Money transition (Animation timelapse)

Hello and welcome, I'm Maginpanic and let's talk about money transition. I'm gonna show you a little bit of time-lapse with my voiceover about the transition you can see on the screen right now. It's gonna be fairly quick and it's a fairly simple effect, yet with couple technical things around it to make it work.
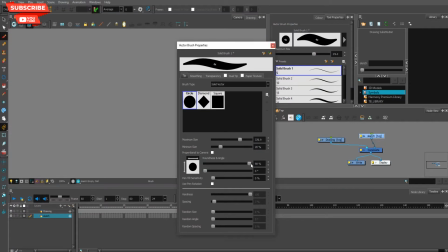0:25 At the very beginning I set my brush to be
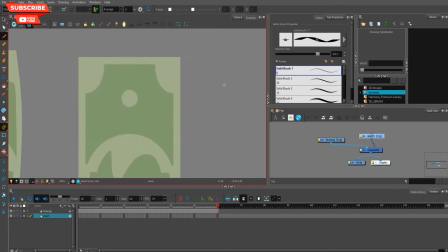0:29 just wide and nothing else, so I could draw those ribbons around.
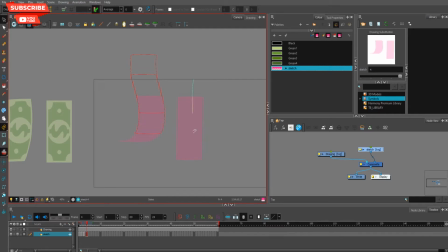0:38 I got the bill on the left, as you can see, and on the right of what I'm drawing right now is the same bill, kind of to maintain the size of what I'm doing right now. You know, the bill is moving in a 3D perspective,
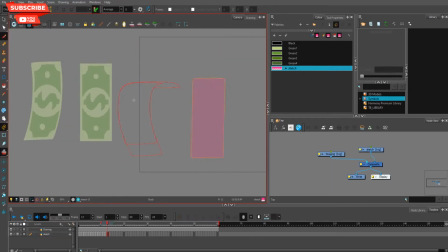0:56 even though I didn't change the size of the brush when the bill is closer to the screen or further, but when it's bent in the perspective, it is usually kind of visually shortened.
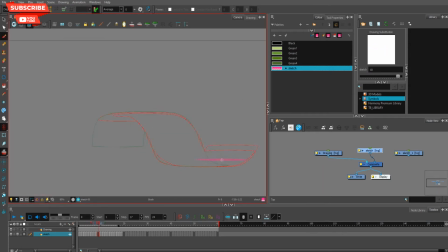1:13 So I had to maintain this size, or at least tried my best.
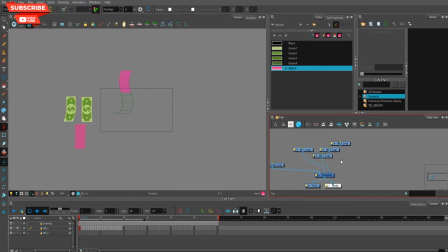1:20 Once I did a little bit of motion, I decided to add some in-betweens, and this is it, the first one, kind of motion stops.
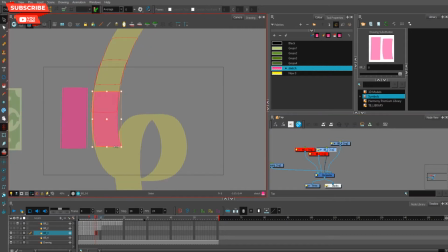1:32 At the third bill, I decided to create a little guide for myself so I can follow, and that helped a lot. So if you are planning to do such motion, a little guide is always helpful.
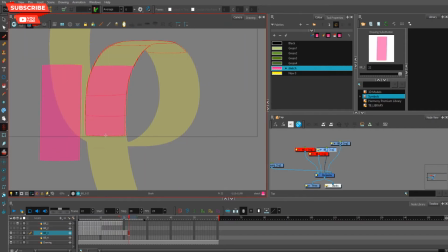1:47 And I like to go fast when the bill was going downwards,
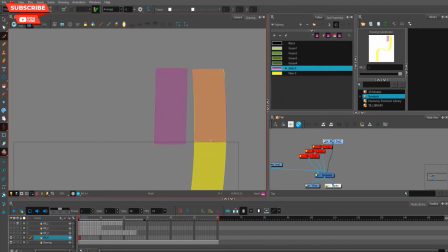1:54 and when it's going upwards it's supposed to go slower, so that's why you have more in-betweens at the spot like this one here when the bill is going up. At the very end, when I finished all four,
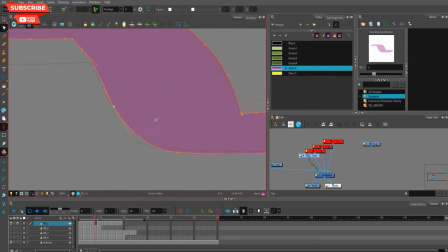2:13 I decided to clean up the lines a little to not wobble the line too much. I wanted to make it as clean as it's possible, just for a stylistic choice, to clean those lines and not wobble the lines too much,
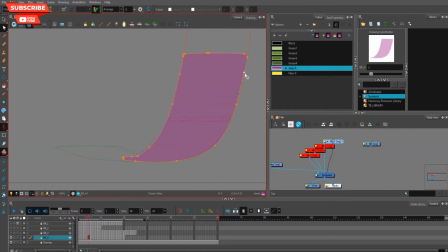2:33 and that worked well, I guess.
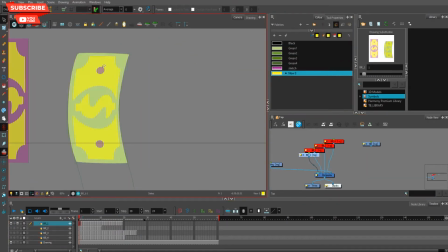2:38 Most of the tools I use just a brush and the contour line to edit.
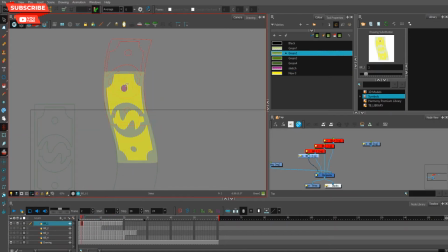2:46 Then I could move into the factor of the build, inside of it, and well, that was tricky, but I found out that the previous version of Toon Boom didn't have it for some reason.
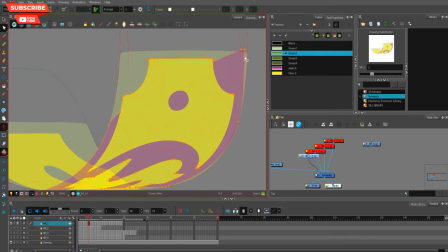3:02 You can see when I'm selecting it and I'm selecting the
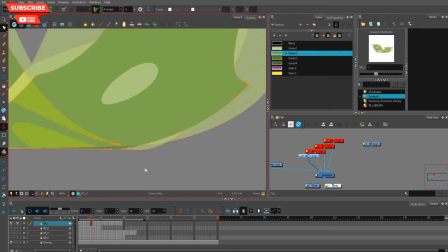3:06 mesh wrap tool, there are those 4 dots in the very center.
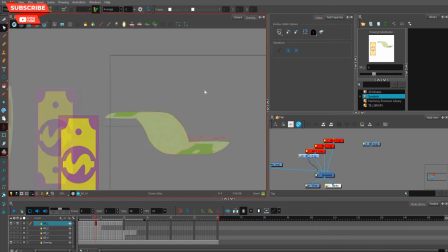3:12 I was struggling before when I was trying to do such things, because with only those contour modificators I could only
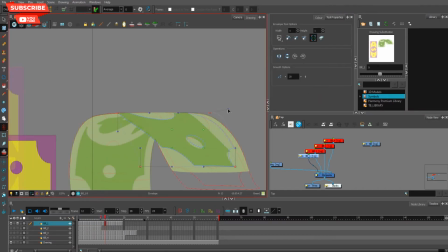3:28 move so much those things, and without having those in the center,
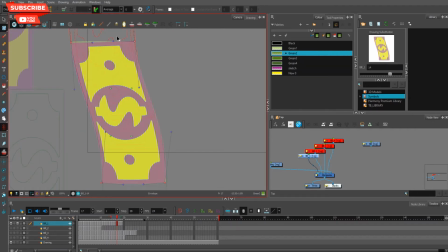3:36 it's pretty tricky to actually put it right on the projected on the line I created.
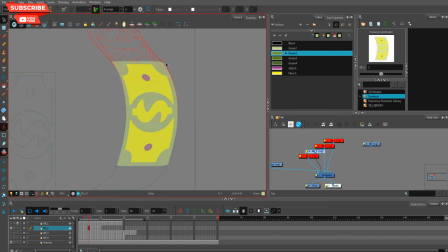3:45 Those 4 dots are accessible from the tool properties.
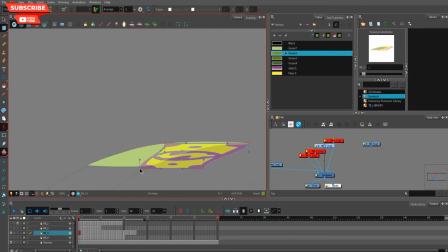3:49 There is that little thing that's pretty similar to the, it's showing like a little grid,
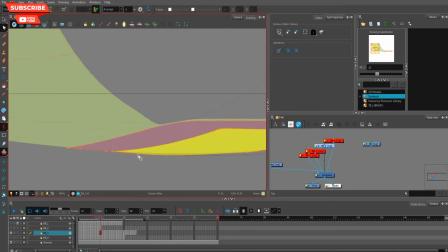3:56 and there's nothing else like other than just frame by frame projecting the bill on the
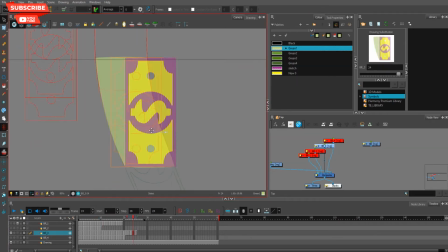4:06 on this trajectory of the bill that I created.
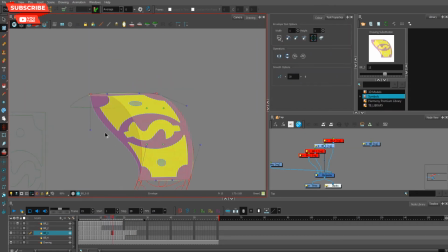4:11 Fairly simple. It's a very simple yet effective effect to do
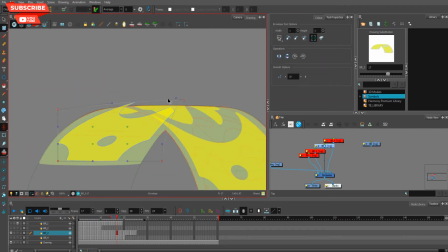4:17 with those kind of bills, flying or leaves, if you say so.
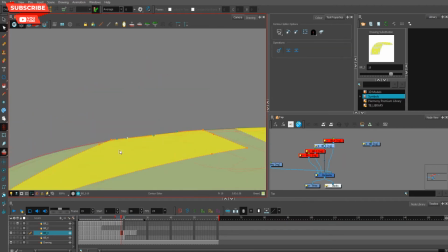4:24 Whatever you want to do with it, it will work well.
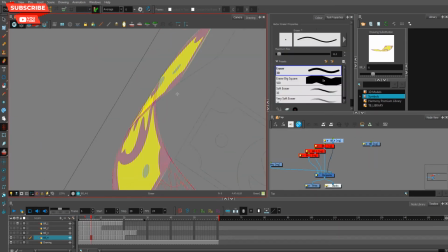4:30 And doing those, projecting those images on those leaves with this tool is a very
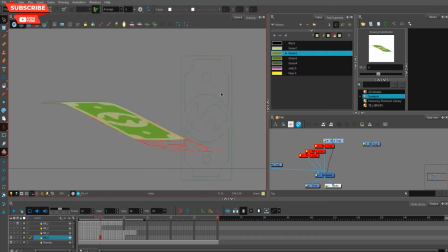4:40 effective way, even if I'm doing it frame by frame for 4 layers and 20 frames per layers roughly.
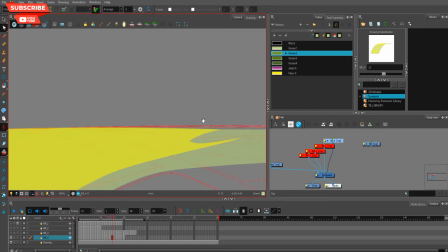4:50 It took me about 4 hours on a live stream when I was talking about it over and over, so I guess it's a
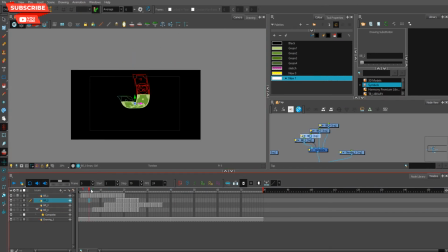5:00 good timing.
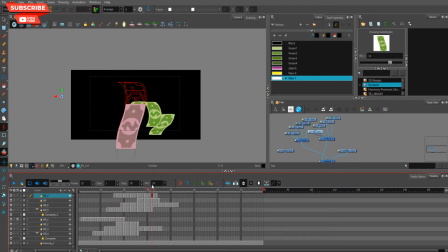5:01 Because I wanted to do the transition, I needed to multiply those 4 animations a couple times.
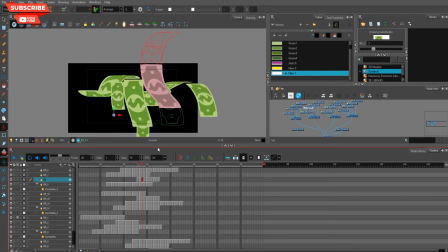5:09 I reversed it and mirrored it a couple times, changed the size and direction.
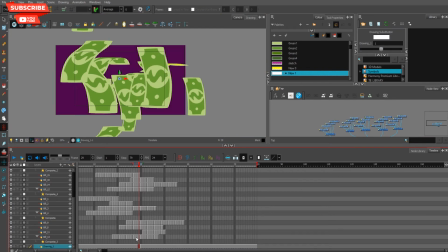5:17 And when I actually decided where the transition should happen,
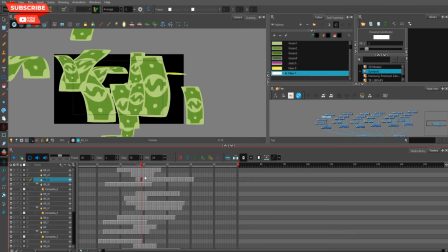5:22 you can see the red dot on the 29th frame.
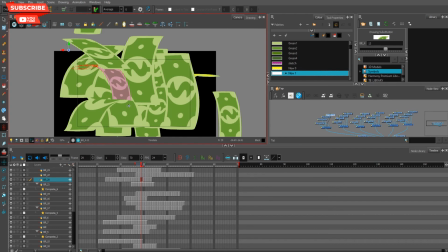5:27 I wanted to cover the entire screen at that one very spot so the transition could happen.
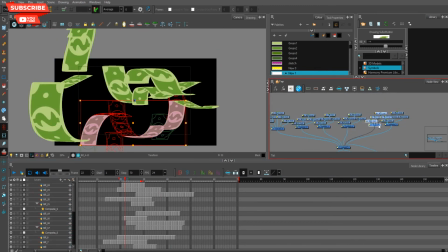5:34 To make everything even more cool, at the very end I added 4 subtle smaller
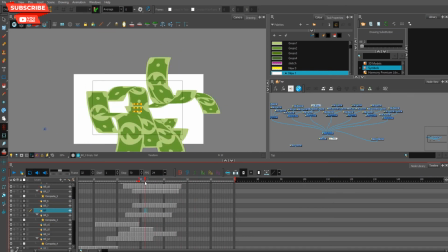5:44 bills so the transition could look like this and end up just as interesting as it started.
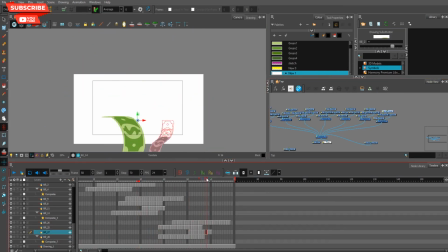5:54 I feel like it don't have this natural vibe.
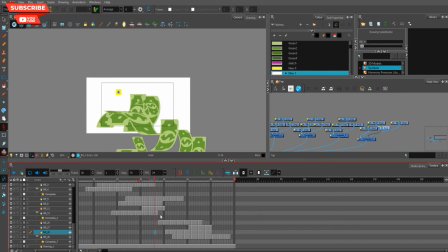6:00 This is so rigid, and that's what I wanted to create here,
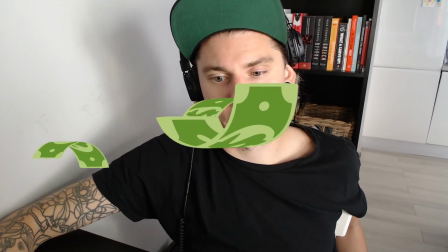6:07 because it's just a start to create something more complex like ribbons, which might be the next tutorial. Thank you so much for watching. Cheers!